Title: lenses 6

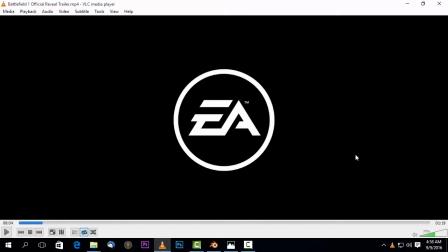Okay, so welcome back. So in this tutorial, I'm going to, do like an in-depth field type of, I don't know how you call it, but I'm going to essentially analyze this trailer, and we are going to see how depth of field was actually used in every shot
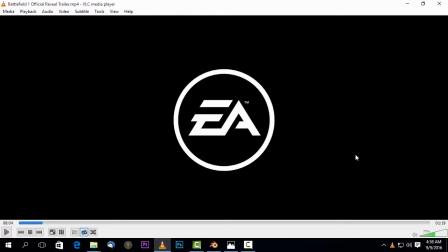to direct your focus either on the background or the foreground. So let's dig in.
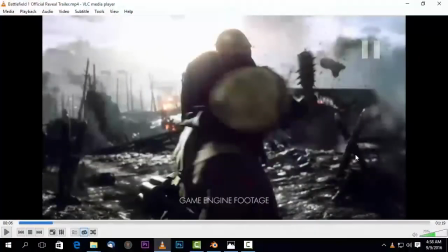First shot, the background.
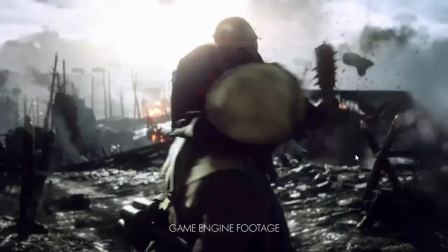Is it completely out of focus or in focus? So it is essentially in between focus. It's out of focus, but not that much. So our attention as much as it is on the foreground,
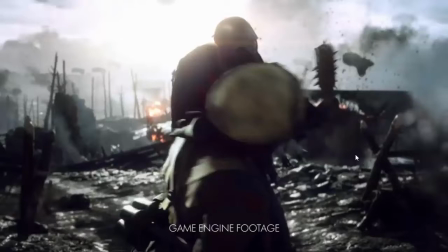but we are also being psychologically been told to also look at the thing that is happening on the back. Okay.
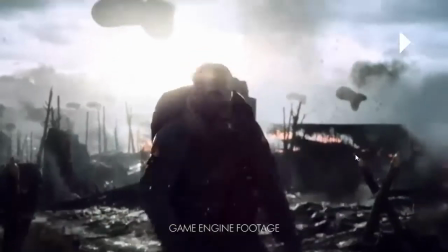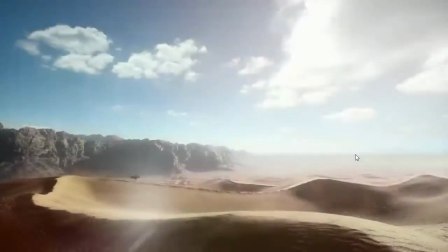So in this shot, everything is in focus. So we've been told like, hey, look at everything. So that's essentially what depth of field is telling us right now. Look at everything. Psychologically, we have been told to look at everything.
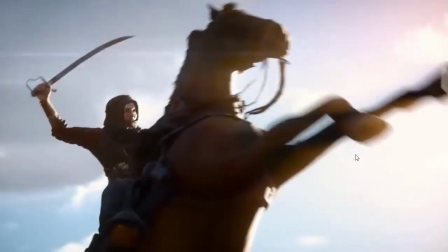Let's go. In this shot, the same case. Look at this guy in the back. I mean, in the foreground. And do you see the nice sky that we have here in the back?
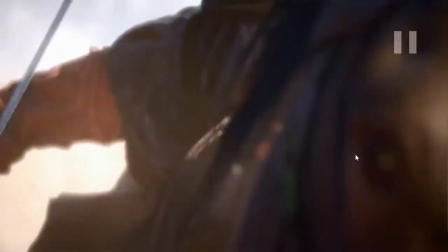You can also look at it too. So here we've been told by the lens selection, I've talked that in the previous tutorial, but here we have been told like look strictly at this guy and nothing else.
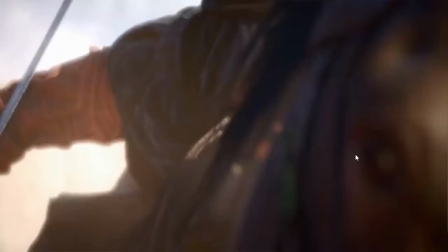The background has been blurred, so we essentially cannot see anything in the back. We can assume there's a sky, but let's say there was somebody in the back, we wouldn't be able to see it.
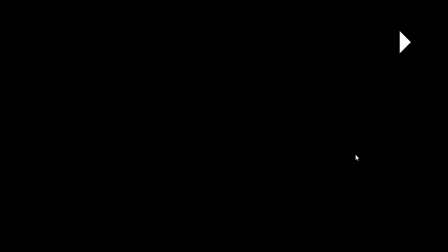We see the person behind him. In this shot, everything is in focus.
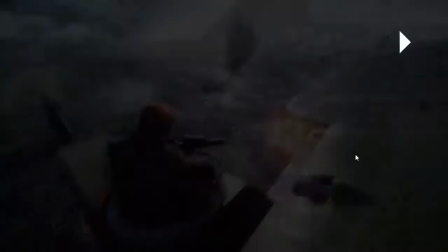We've been told to look at everything. So what about this?
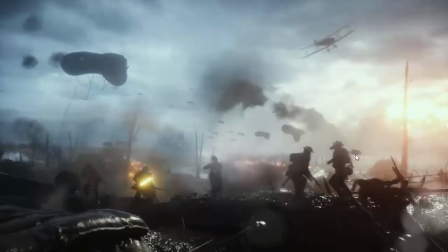So in this shot, the things that are actually in focus are these people that are fighting here, and that also is more I don't know what to put here, but also the lens that has actually been used here allows for us to
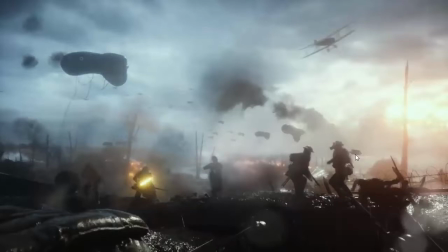psychologically focus on these people that are fighting here and have little less focus on things in the back. In fact, I've watched this trailer like 500 times. Right now is when I'm noticing that there are actually planes here in the back, these tiny little planes,
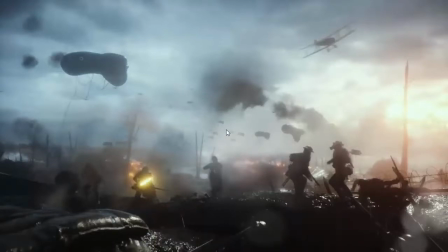and that is because I have looked at this frame for long, and this actually part is almost like a second. So psychologically our focus will be these people that are fighting here, in between here somebody's getting hit,
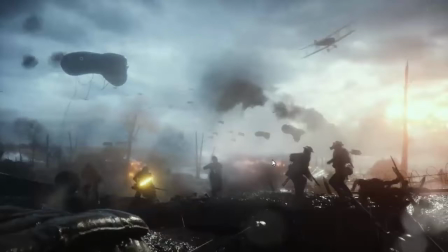and less focus on what is happening, even though we can see it, but more focus is actually on the foreground.
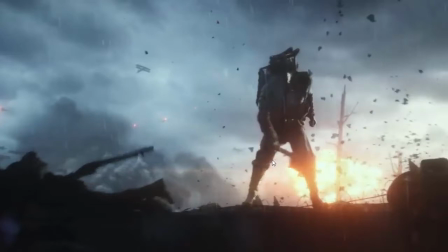Okay, even in this shot, more focus on the foreground, less on the back, even though there's something exploding there, but our attention is not being directed there, using depth of field.
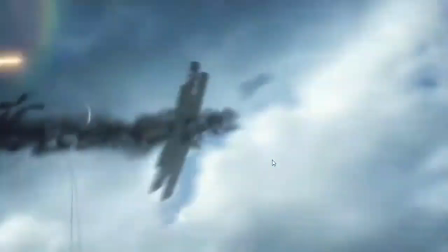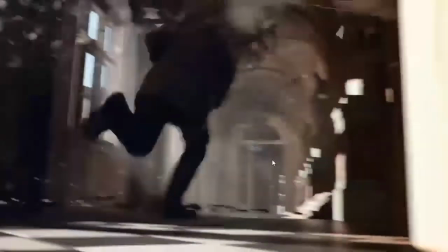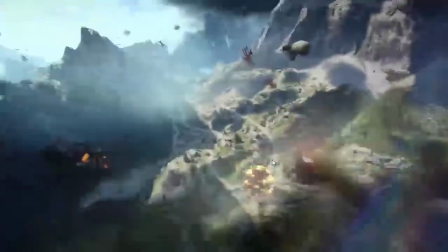Okay, so I hope you see the pattern.
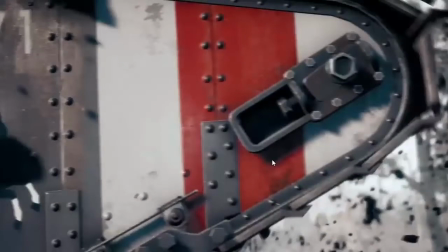Even in this shot, our focus is actually on the tank. It's actually a tank. I called it a trunk. Sorry, it's actually on the tank because everything else in the back is been blurred.
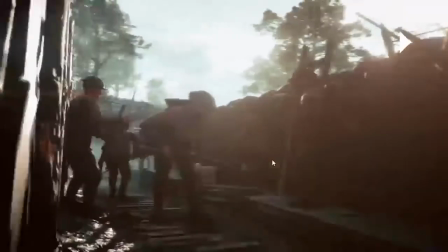So we've been told, hey, look here.
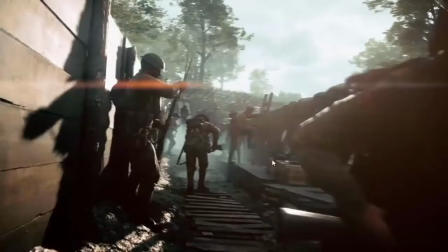We are told like, hey, look at everything, but also the lens selection in this shot kind of tell us, hey, look at these people here on look at these soldiers.
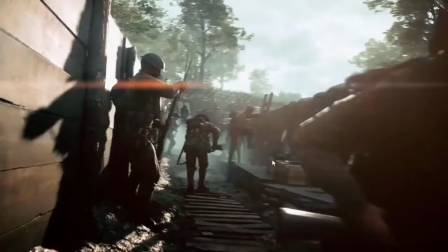Essentially our focus here is not that much on what is happening essentially in this shot. I can say it's like 35 millimeter or maybe somewhere near 50 millimeter lens. Sorry, I'm putting the lens stuff in the depth of field tutorial, but
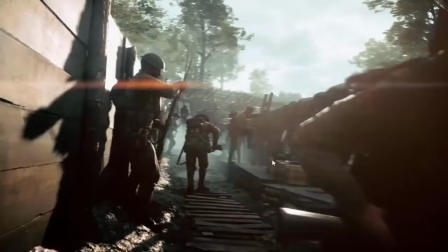essentially we've been psychologically been told that look at these soldiers and somehow beware for things that might happen,
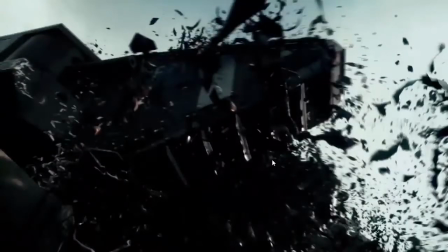and as you may see, boom, something happens. So we were psychologically prepared for something that was going to happen, even though our focus was actually on the soldiers, and this has actually been intelligently crafted. Let me play it again.
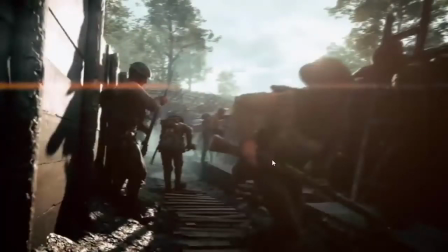So like, hey, look at these soldiers. I mean, they're fighting, but I don't know, maybe something might happen in the background. Boom, it happens.
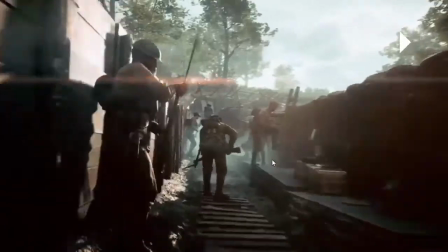Okay, so yeah, and like in this shot here, this guy has a flamethrower,
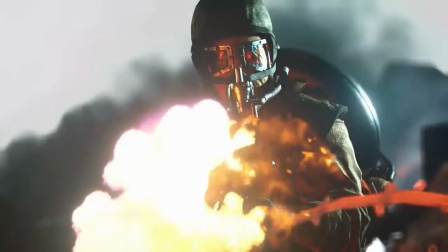everything in the background has been focused, just focus on him, nothing is going to happen in the back. So essentially, this, if I was also going to do like a millimeter breakdown, focal length breakdown, I could say it's I don't know, 85 and above, because there's, first of all, there's less focus on the background,
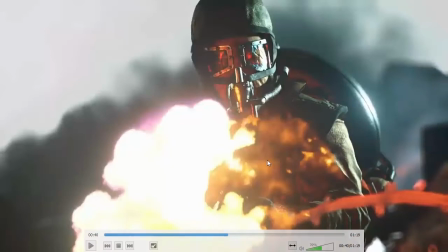and the background has been blurred out of focus using depth of field. Yeah, so let's go.
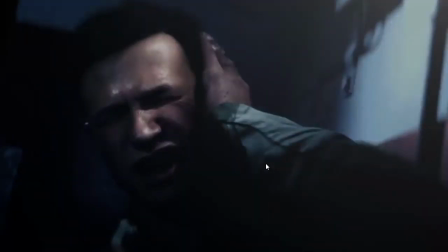So you see how it's been, even in this shot, it's like, look at this guy, man, he's like in pain, but we're not made to think more about the things in behind him. I don't know, maybe if you wanted to convey, look at this guy, and then a snake is going to come behind him, we could have
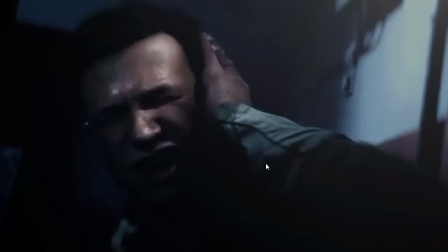maybe blurred a little bit less the background, and maybe use a different kind of lens, because this looks like somewhere like above 50 millimeter, I don't know, 60, 70, 80.
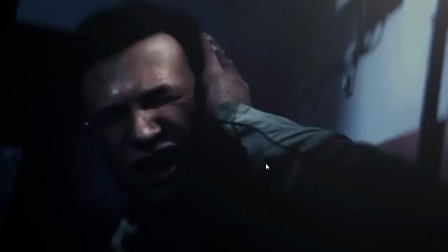Yeah, so this is psychologically telling us, look at this guy, there's nothing that's going to happen, but look at him, he's in pain. That is just been told by the lens. You see how amazing this is?
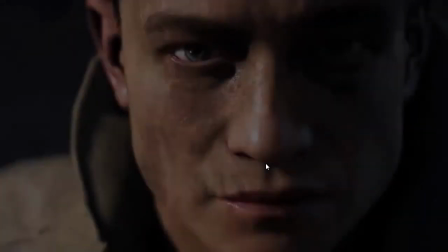Even in this shot, look at this guy, and everything behind him has been out of focus, including this part of his shirt that is actually like behind his ear. It's out of focus. So this shot is essentially telling us, look at this guy.
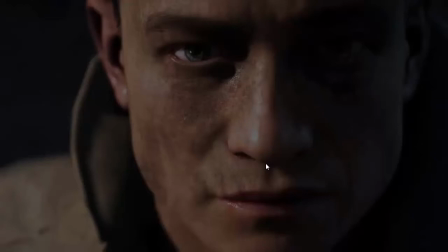I wonder what is he looking at. But just look at him. There's nothing that's going to happen behind him.
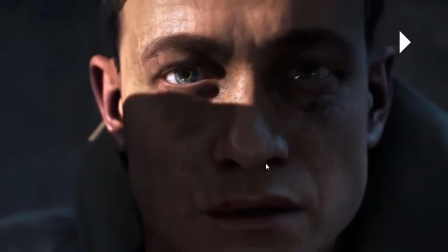And yes, nothing is going to happen behind him, because what is happening is actually in front of him.
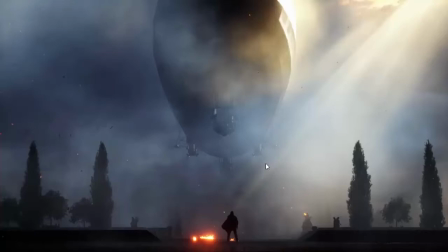And here we have this shot. So what kind of lens do you think of this shot is? I could say 24 millimeter, 16 millimeter, but essentially the kind of lens that allows us to see everything, even the way
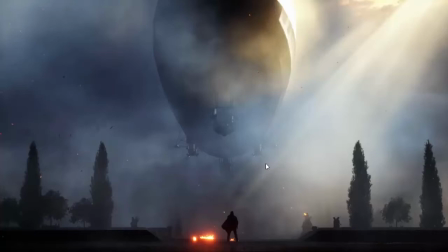everything is actually in focus. Everything that matters in this shot is, I can say, is in focus. So if they have actually blurred maybe the sky, I don't know if it's actually been blurred or maybe because of the smoke behind, but essentially using depth of field, we can clearly see the person there,
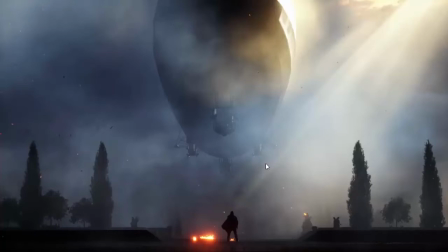the big plane or airship that is actually above, and it's in perfect focus.
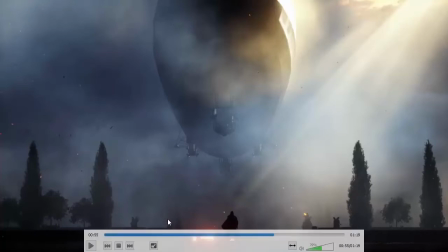But there are some trees here we can't see in the back,
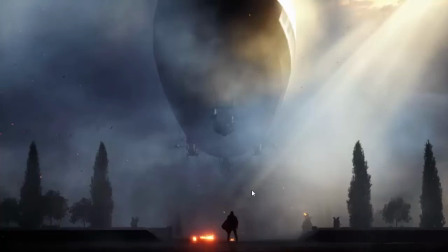and that's I'm not quite sure it's because of the depth of field that was actually used. I'm not sure if they've been blurred, or maybe it's the smoke that is making them not visible. But the whole point is how these two tools,
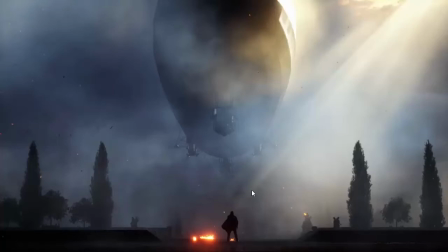focal length and depth of field, have been used together to tell the viewer what to watch. If we wanted to show this stuff, but there's something that is coming from the behind,
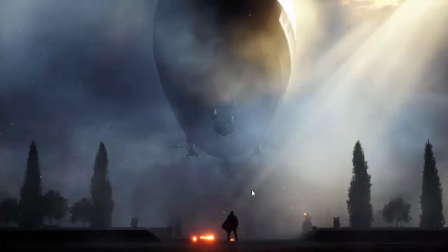we could have blurred the things that are actually on the front and focus on that thing that is actually on the back.